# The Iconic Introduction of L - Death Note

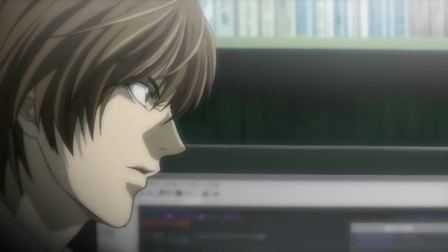4:05 Light is confident and doesn't show any sign of reacting up until Lin says that what Light is doing is evil.
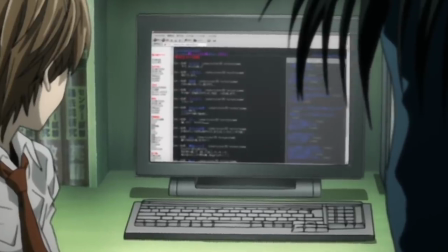4:12 That's a clear rebuke, one that has not happened on the fansites that support him and even Ryuk was just pointing out a paradox without a value judgement,
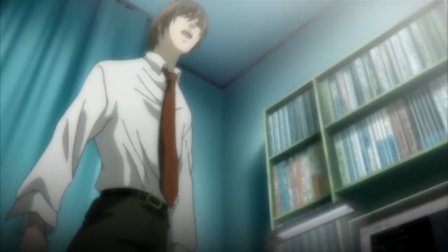4:20 so this direct attack is what gets under Light's skin. The camera shakes as though Light is in an uncontrollable rage, declaring that he is Justice and God,
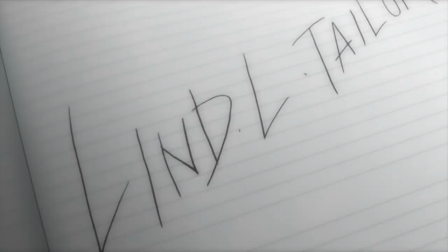4:29 even the name is written massively and across multiple lines compared to his usual small and in the margins writing.
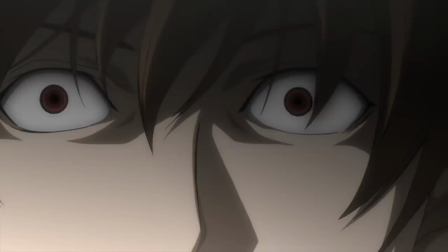4:36 This was a personal attack on him and he's treating the response personally as well, maybe a bit unhinged even.
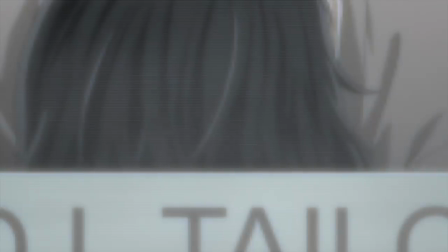4:44 The slow melody that was in the background cuts as Lind dies, leaving Light to laugh in the silence and his apparent victory.
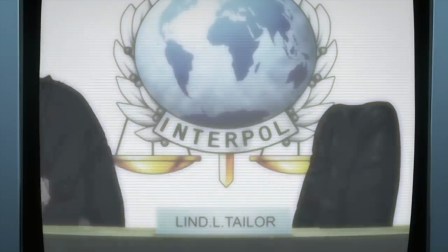4:52 But to Light's shock, this was all L's plan. him.
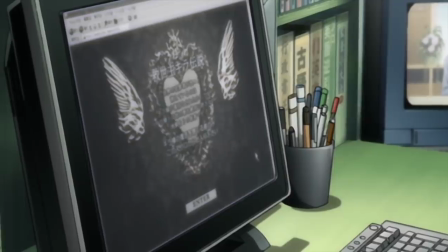4:56 As L's theme slowly plays a methodical piano melody, L denotes that he got what he wanted, confirmation that Kira exists.
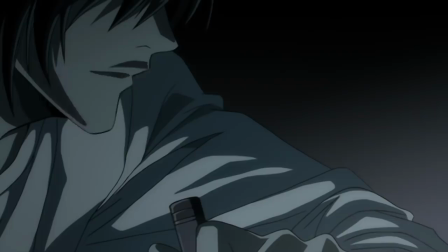5:05 Light's shock and frustration is clear in the reaction shots, and the few brief glimpses of L are cold and laced in shadows.
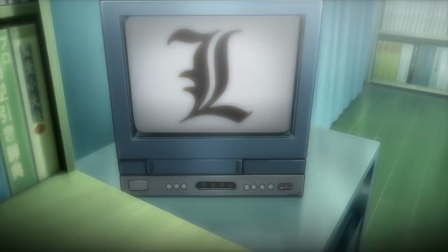5:12 The face-off between Light and the TV screen is perfect.
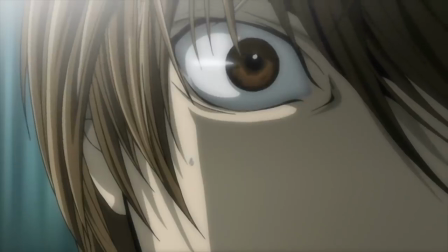5:15 They are indeed speaking to one another, but both are shadowy figures who are dueling in the darkness, Light with actions and L with his words.
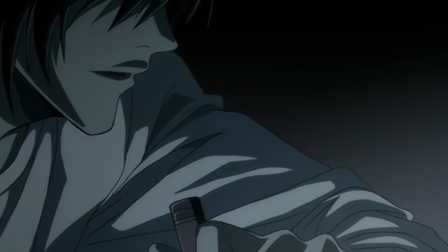5:23 El is unknowable, we never see his eyes in this sequence,
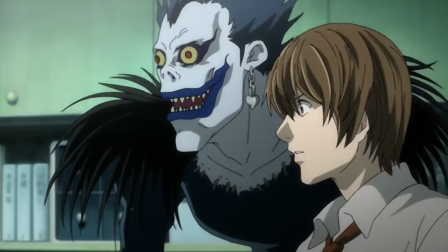5:27 and that looming threat made clear by only one letter has already made one outplay that seems like it could grow even further.
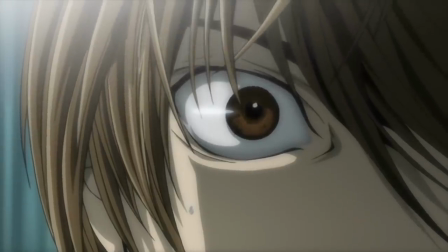5:35 Just then El takes it one step further, taunting Kira to kill him as well and winning yet another clue when it turns out he can't,
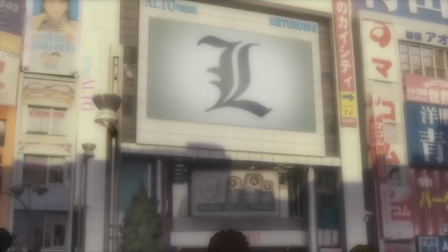5:44 as the music builds to its crescendo with the electric guitar.
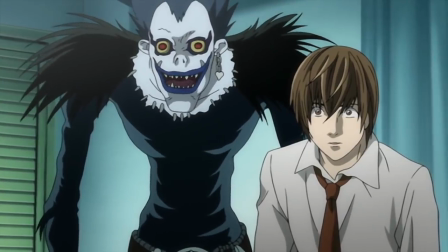5:48 The degree to which El outplayed Light is massive, having scaled down what would have been a global manhunt to just the Kanto region of Japan.
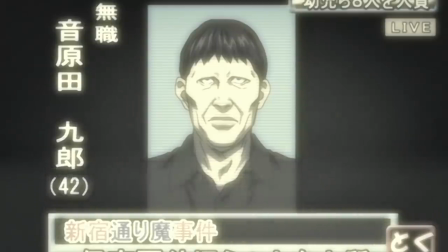5:57 Successfully figuring out what Light's test case was and frankly embarrassing him publicly as shown with the outdoor shots, Kira is not some omnipotent killer.
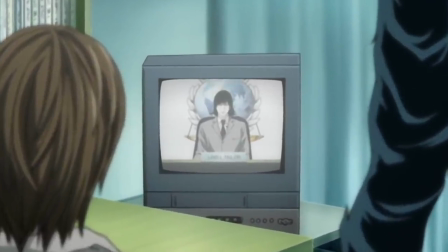6:06 The predictive nature of L being a few steps ahead and taunting Kira into revealing himself by having Lind call him
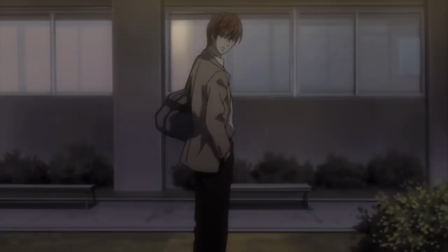6:12 evil suggests that this is a character who is more than capable of overcoming the structural disadvantage of the Death Note,
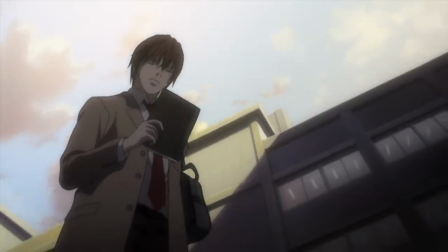6:19 especially since he's currently in the process of figuring out what can and cannot be done with Kira's ability.
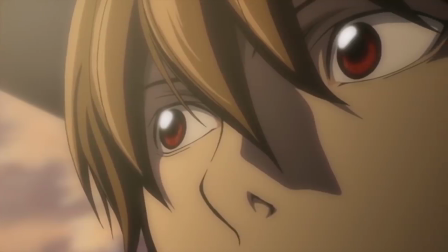6:24 It's the first indication that Light is not unbeatable, as his arrogance and pride was his own undoing here,
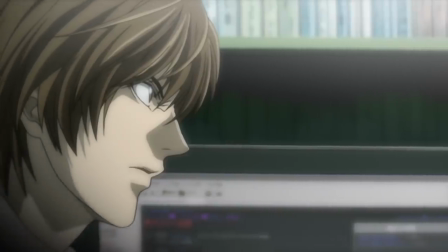6:30 taking unnecessary action for the sake of lashing out against the claim that he is evil,
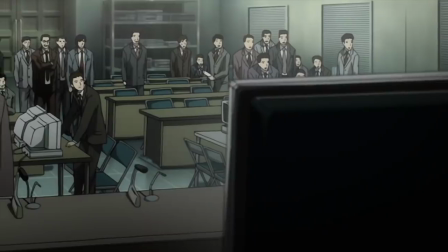6:35 and the slow methodical process as L spells out his deductions certainly give an air of genius that could very well be Light's biggest roadblock to achieving his goals.
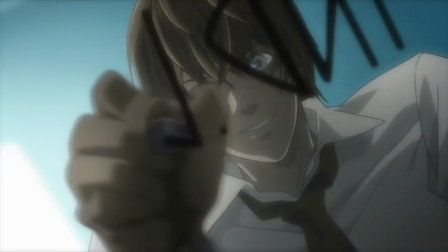6:44 Not even on just the philosophical level, and L's ability to make a read of Kira's character and determine one of his weaknesses suggests not only his intelligence,
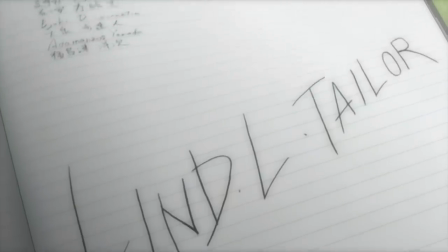6:53 but the potential for him to serve as a moral foil as well. The constant cutting to the outside world, not only the police department,
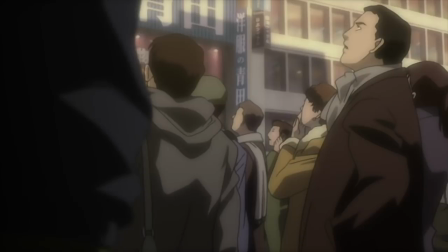6:59 but the general public suggests that this isn't just a battle between two minds with only their prides at stake, but also the world's social systems.
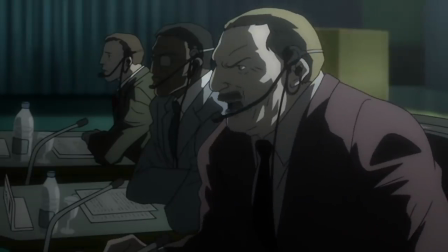7:08 This is a fight that has massive ramifications for everyone,
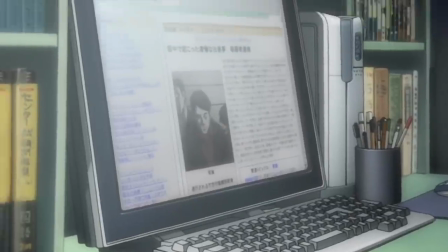7:12 and that is nowhere more clear than the final scene of the episode, as the cameras pan in opposite directions.
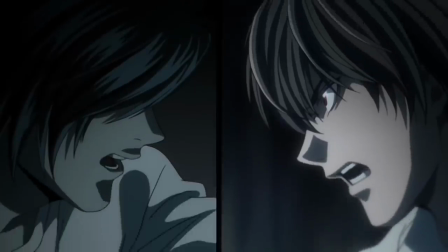7:18 The head-to-head confrontation made explicit through the visuals, as each declare themselves to be justice.
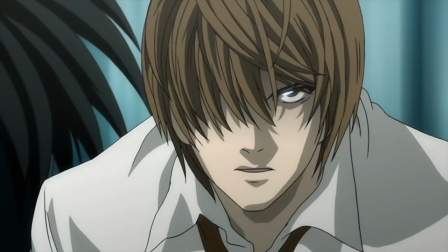7:26 Two dueling detectives, a perfect set of foils, where the first to lose will die and the other's philosophy of justice will take hold.
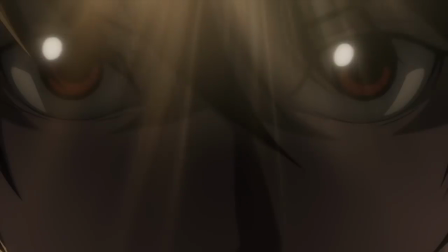7:34 L's introduction is so powerful because of how certain Light's victory seemed.
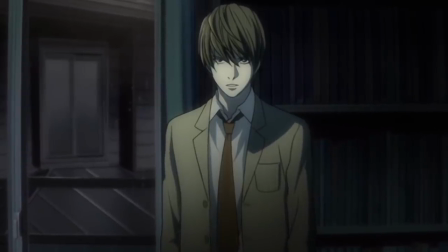7:39 With his intelligence, his structural advantage, and his perceived cautiousness, Light seemed all set to win a battle that no one else should have known they were fighting.
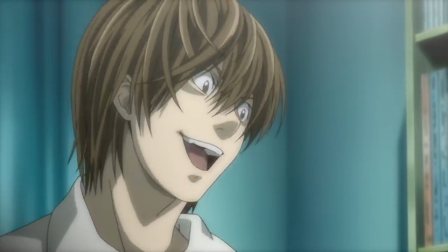7:46 But that desire for recognition and his pride becomes his undoing and El is able to
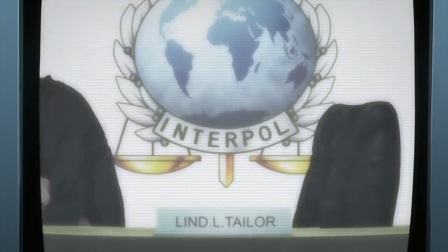7:51 start putting together the rules to an unknowable and seemingly unwinnable game.
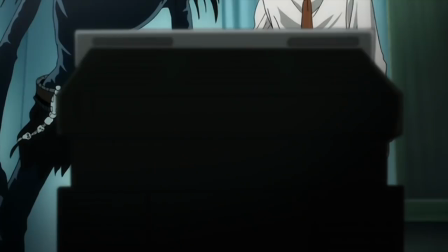7:56 The dueling detective format is one of my favorites, deductions and outplays are always fascinating when written properly.